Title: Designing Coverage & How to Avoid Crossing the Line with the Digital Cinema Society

I'm James Mathers, a cinematographer and founder of the nonprofit cooperative Digital Cinema Society. AdoramaTV requested some educational content, so I thought we might explore some of the basics of shooting single-camera motion picture coverage. Having worked with emerging filmmakers over the years, I found that there's often a lot of confusion in regard to maintaining proper screen direction and how to avoid crossing the line. Shooting proper coverage will allow your shots to cut together smoothly and keep the audience from becoming confused about where the characters are in relationship to each other. Kindly appearing on camera will be writer-producer Risa Cantu and filmmaker marketing consultant Michael Valinsky, who will be photographed by cinematographer Canon. Later we'll add DCS executive director Charlene Mathers and also have editor and visual effects expert Christopher Scott Nell, who will cut together some of the shots so we can see examples of what to do and what not to do.
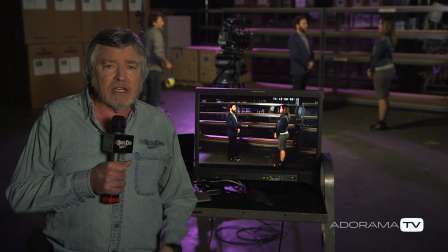[1:03]
As everyone takes their place, let's talk about how this language of motion pictures developed.
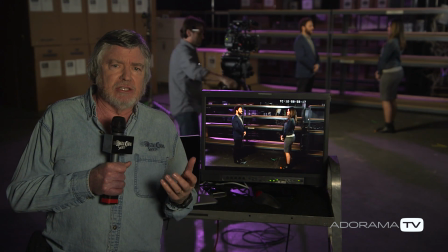[1:08]
Except for the occasional theater in the round, performances over the centuries have been set up on a proscenium stage, which serves as the frame through which the audience observes the performance.
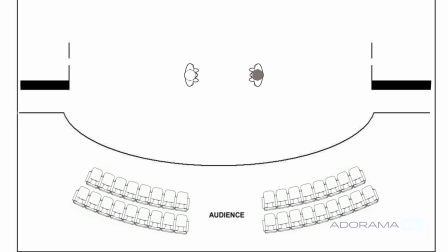[1:19]
As motion pictures evolved, we've kept with this general plan, but it is complicated by actor and camera movement,
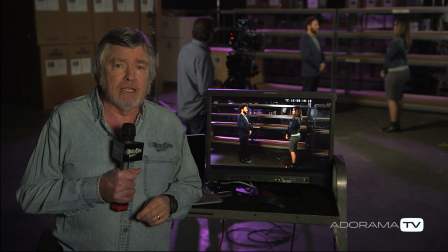[1:26]
and by the various shots that we choose to tell our story. Basically, if you can imagine you are covering a live theatrical performance,
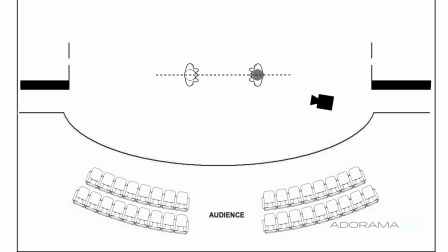[1:34]
you would be free to move the camera around 180 degrees to cover it from any angle where the audience might normally view the stage. The characters on the right side of the stage, or camera right from the audience's point of view, would then be looking to the left at the characters on the opposite side of the stage, and vice versa.
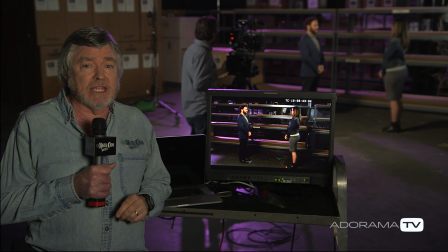[1:51]
If, however, you move the camera past 180 degrees,
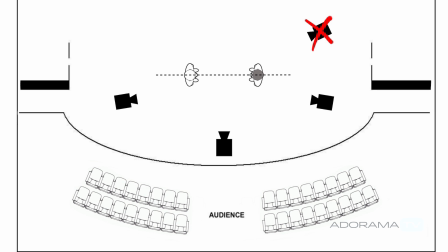[1:56]
then when you cut those images together, the characters would appear to be looking in the same direction instead of opposite directions,
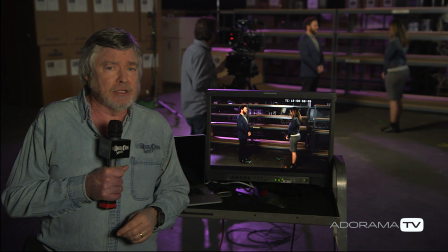[2:02]
like they should be if they were facing each other. That would be known as crossing the line, the stage line, or the 180-degree line.
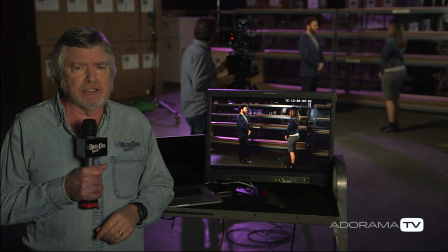[2:11]
I've seen less experienced filmmakers break out paper, pencils, a compass,
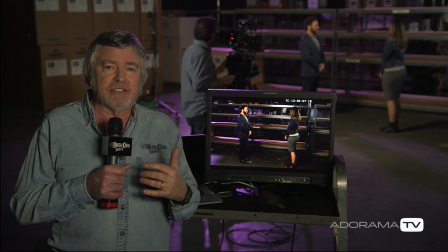[2:16]
and make diagrams and measure degrees to make sure they don't go past 180. But it's really much simpler. All you really need to do is keep in mind that if two characters are relating to each other, they need to be looking in opposite screen directions in order to be appearing as if they're looking at each other.
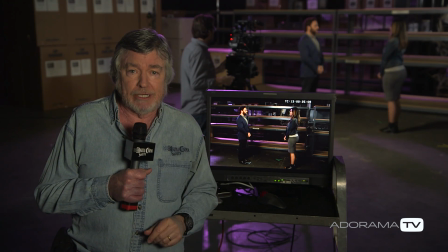[2:34]
We'll shoot some examples, then cut them together to illustrate the point. I've asked Cameron to set up a master shot.
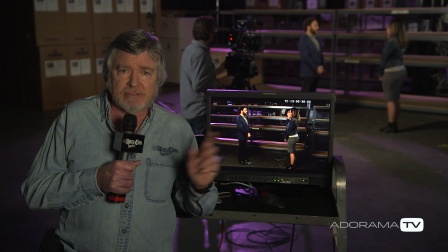[2:41]
That's a shot that's wide enough to capture the action in its entirety, and the purpose of the master is to set up the geography and the characters' spatial relationship to each other.
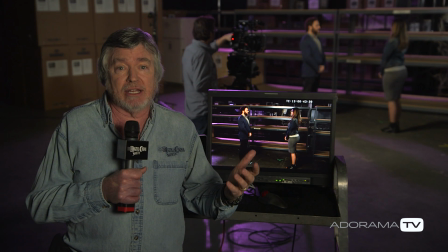[2:52]
Now the camera and or the characters could be moving throughout the shot, and various positions in the scene might call for a submaster.
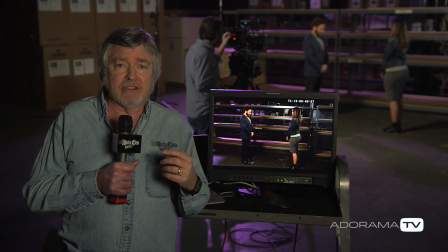[3:01]
But for the purposes of this short demo,
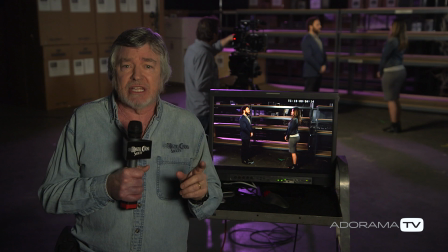[3:04]
we'll keep it simple and have the two characters standing still facing each other as if they were in conversation.
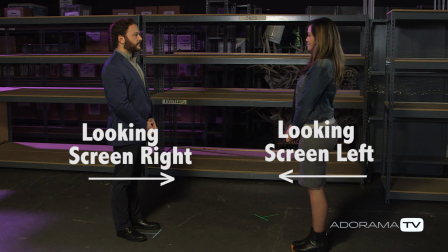[3:11]
Note that Risa is on the camera right side of our master shot, and she is looking screen left to Michael. This is a relationship we'll want to keep throughout the coverage. Risa will be looking screen left, and Michael will be looking screen right.
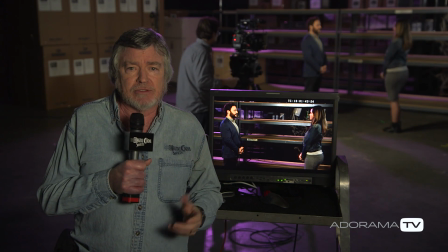[3:26]
I'll now ask Cameron to line up some coverage for this demo scene. Let's start with Risa's coverage.
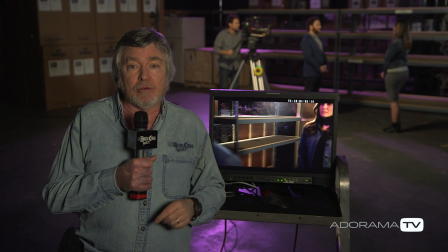[3:32]
That would be over the shoulder shot, where we'll be over Michael's right shoulder, and Risa will be looking from right to left.
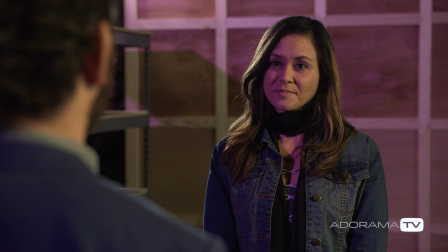[3:41]
This shot is obviously called an over the shoulder because it includes one character's shoulder in the foreground of the other shot.
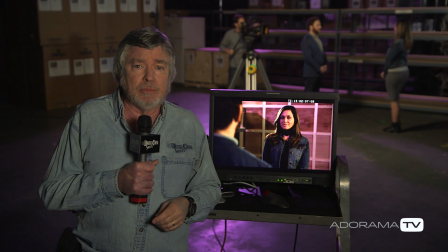[3:48]
If Cameron tightens the frame a bit, we would be looking at what we call a dirty single, with just enough of one character in the foreground to be unobtrusively felt in the presence of the other's coverage. For ease of setup, all shots from one side of the scene, over the shoulders, close-ups, etc., are usually shot before turning around to shoot the other side of the scene.